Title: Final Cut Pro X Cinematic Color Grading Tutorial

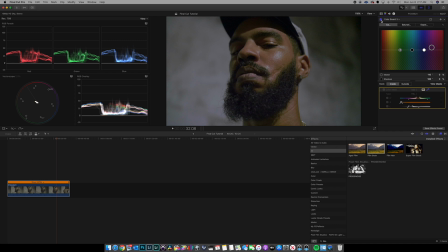8:14 Toggle that on and off. See the difference? All right. So next, I want to actually come and grab my shadow circle. And I actually want to come down to my red and add a little bit of red in it.
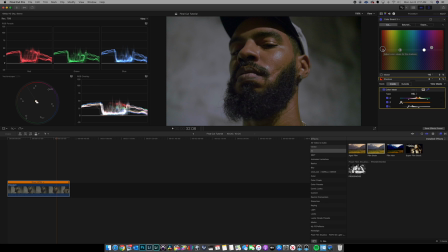8:29 The reason I add red into the shadows, because you could think of adding red is like adding blood to the face, and it kind of brings blood back to the face and makes it look more natural. Give it a natural reddish orange look, but don't overdo it because it'll look crazy like that.
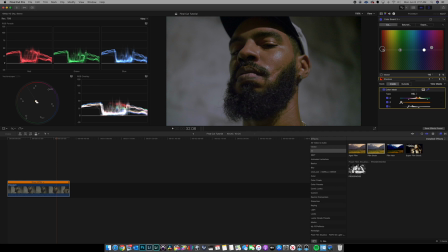8:47 So just add a little bit, just enough to get that natural feel. Let's toggle, and as you can see, my skin tones are lining up on that line a lot better. All right, that's probably a little too much. All right, and now let's toggle that on and off.
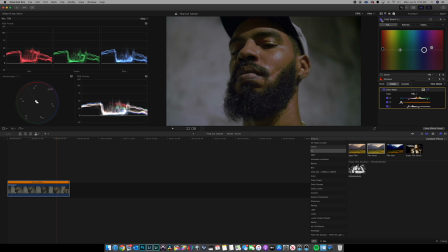9:05 Starting to look a lot better. Okay, so now I want to start adding the look. So come down here, add a curve. I want to add a color, S-curve to my image to kind of really make them pop out of that background.
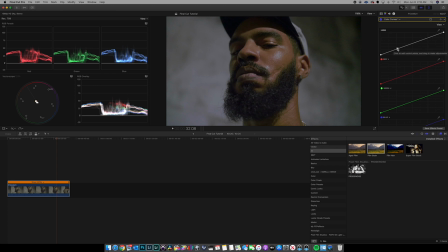9:19 So what I want to do, I want to add a circle down here towards the bottom, and I want to add a circle towards the top. And I want to pull down on this shadow area, all right? And then I want to pull up in the highlight area.
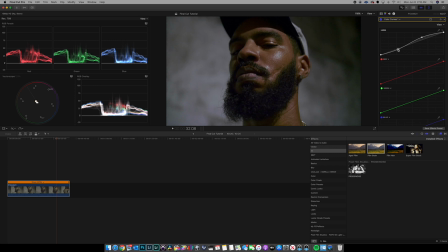9:33 And as you can see, as I do that, it really starts to make him pop up out of that background. And that's the goal. And you want to make sure you find the sweet spot too. On what's going to look the best
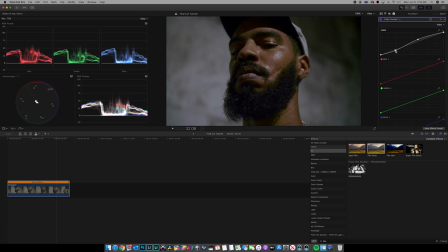9:53 once you find a sweet spot, you can just kind of dial it in. And this is ultimately to your taste. Like, there's no exact rule to this. It's just really what you want the image to look like. If you want to go a little bit more extreme, by all means, go for it. I think we're going to try that on this shot.
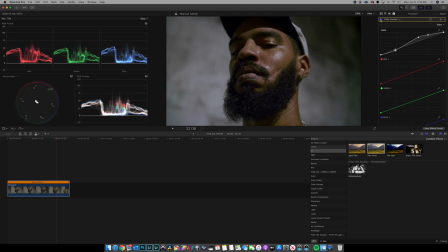10:13 And a little bit more back in the shadows. All right, let's toggle that on and off. See what it did to the image? Looks a lot more dramatic. All right, I actually kind of like this. It's like a low saturation look. Let me crush my shadows just a little bit. I kind of like this actually a lot.
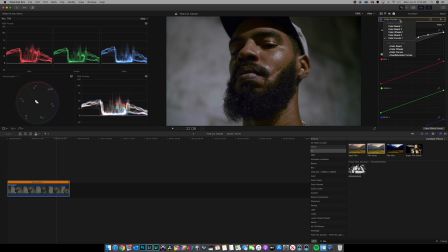10:33 We're going to go with the teal and orange look with kind of a green, a hint of green in the overall image once I finish up. So I had the green last. So what I want to do is actually add another color curve. All right. And now what I want to do is grab the red curve.
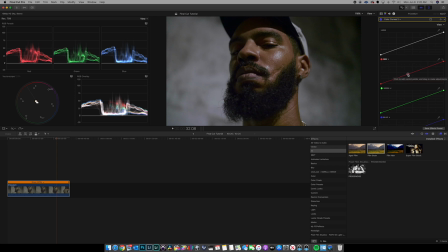10:50 I want to drop a circle right in the middle. And the reason is because that's kind of where your skin tones lay. So what we're going to do is add a little teal in the shadows. And you do that by pulling to the right with the red curve at the bottom, pulling that to the right.
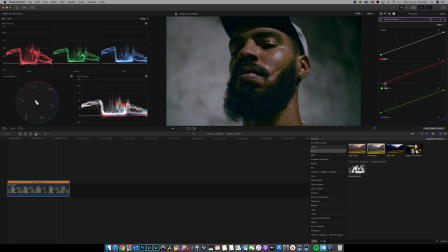11:08 As you can see, it's starting to add teal into the shadows, but the skin tones are staying pretty steady. They're getting affected a little bit, so maybe I come add one here. Just kind of pull that back up a little bit, just so it doesn't adjust it too much.
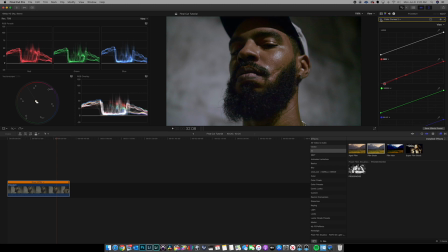11:28 All right, let's look at that on and off. Yeah, there we go. So now let's also come to the highlights a little bit, and let's pull that down to the right, and then start to add a little bit of teal into the highlights. On off.
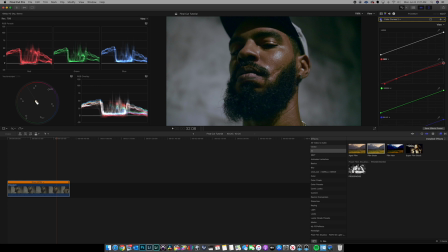11:46 All right, image is actually starting to look really, really good. All right, so now I kind of dialed in somewhat of a look. There's a couple more steps and we'll be done. I want to add another color wheels. I want to come to this master up here at the top.
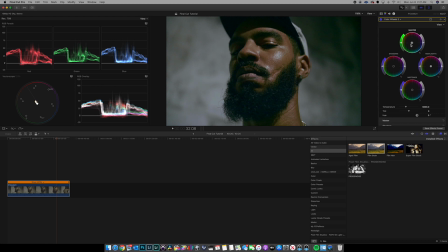12:02 I'm going to grab the button, and I just want to pull it down to the green a little bit just to kind of give it a little bit of a different vibe. See, I like that a lot. And we don't want to overdo it. I always remember when you color grade, slight adjustments are critical.
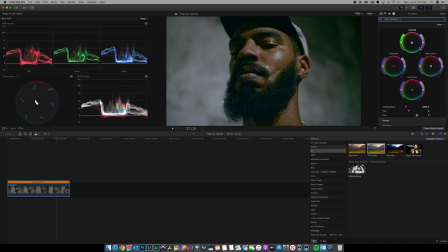12:20 You add slight adjustments to impact the overall image.